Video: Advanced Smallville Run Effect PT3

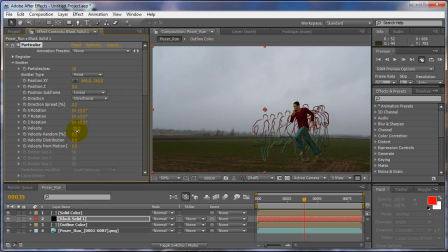(4:10)
Not that way. It'll be this way. All right, let's turn this up to like 10 or... Yeah, I guess 10. And I'm going to change my rotation. Rotation, I guess, to 90.
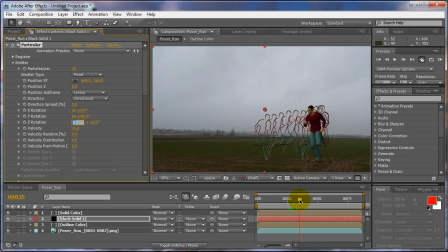(4:28)
All right, this is where it gets a little confusing. All right, I just changed it to 90. Okay, depending on the direction, I can't tell you what way to do this, but you have to work on this Y rotation and the velocity. You have to animate these over time depending on the... direction your character's running that.
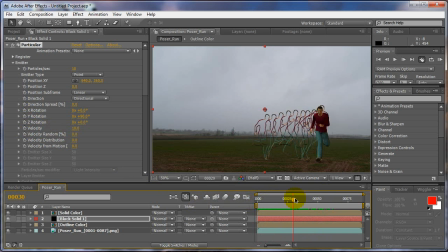(4:47)
So there's no way I can tell you which way to do this. If your character's running this way at one point, you have to animate your velocity back and forth to correctly go for it. So right now I have it wrong in the wrong direction. I changed the Y rotation to 90.
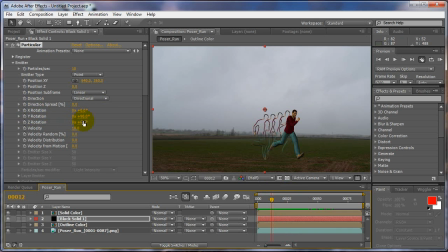(5:03)
That's usually the best way to start off, just to set that to 90. But I need to set this so this stuff flows backwards. So I'm going to change my velocity to the minus 10. Now it should flow backwards there. See, so it's flowing backwards.
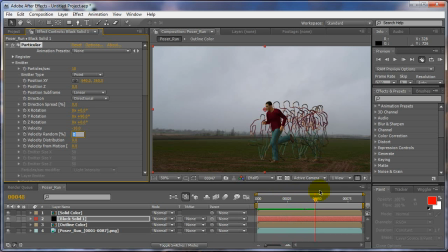(5:20)
Now he kind of changes direction, so the other stuff has to get changed and go the other way. All right, so we can't have it set that way. So let's see, we'll stop him like, I guess here.
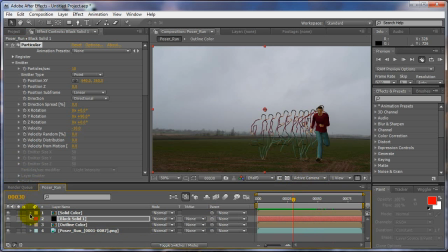(5:33)
And I'm going to expand this just so we can see our keyframes when we do for this. Particular, emitter, and we have to find the speed or our velocity one right here.
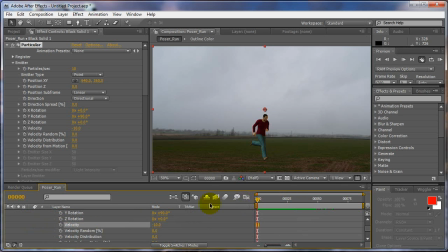(5:48)
All right, so we're going to start off, we're going to create a keyframe here because we already know that direction's right. Right when he gets to that other point, we have to change direction. So let's go to 10.
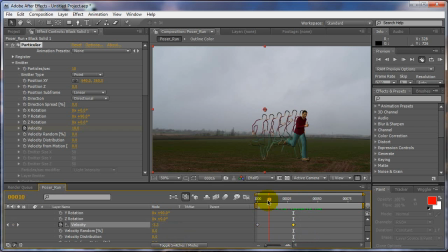(6:03)
Now you can see the from here to here, the stuff's going backwards. And now when he turns the corner, you want the flow to go this flow to go this way.
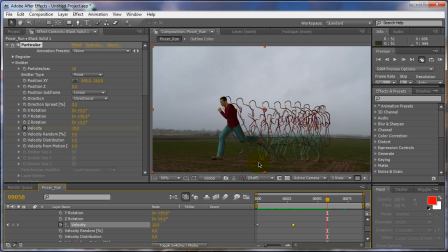(6:15)
So that's all I did. And now you can see the back outlines are still flowing in the direction we started with. And then these new ones, since he changed direction, we want them to flow backwards, are flowing the other way. So, you know, and then it even makes it look more 3D-like just from doing that.
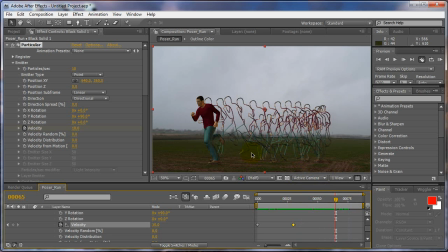(6:35)
It makes it look like these are in the background now because these are moving in a different direction than these front outlines, which is pretty cool. You know, it just definitely gives it a much neater look, and it definitely helps it look 3D, especially, you know, depending on your scene.
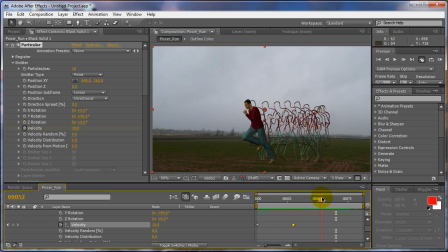(6:52)
This scene I particularly made him change directions because, just to show you, if you set up your scene right, you know, you can really take advantage of what this effect can do. And just because he changes direction like that, it just makes it look more 3D just because the outlines are flowing in different directions.
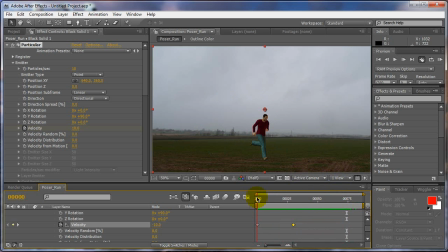(7:11)
All right, so, you know, don't go with too high of a speed. I mean, if the dude was standing still or running in slow motion, because sometimes I find it's better. This guy's running kind of fast. It's better to kind of shoot your scene for a situation like this and pretend like you're running in slow motion.
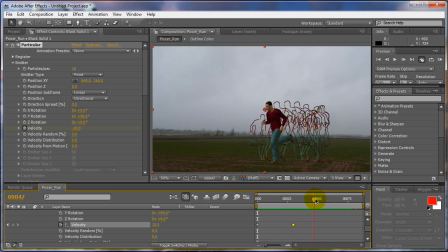(7:29)
You know, don't run like a stupid slow motion. Run in a slow, you know, kind of a, you know, just a fake slow motion for the camera, but make it look like you're running, you know, normal speed. Because this way, when you go to, you can get a better slow motion effect also.
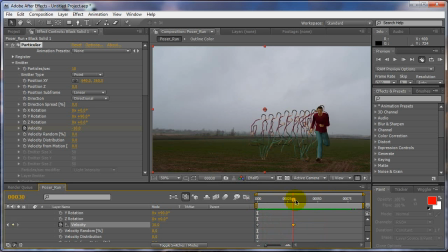(7:48)
When you go to slow it down, you'll get better results when you time slow it down in After Effects, and it'll look even slower. So, you know, it's much better to run in slow motion, and these particles will even look better if you run in slow motion.
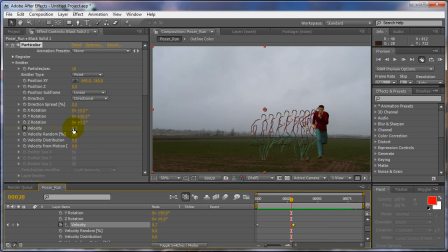(8:05)
And of course, if you're running in slow motion, you'll probably have to go at a higher velocity than I did, minus 10. You know, you may want to go 20, even 30. It depends.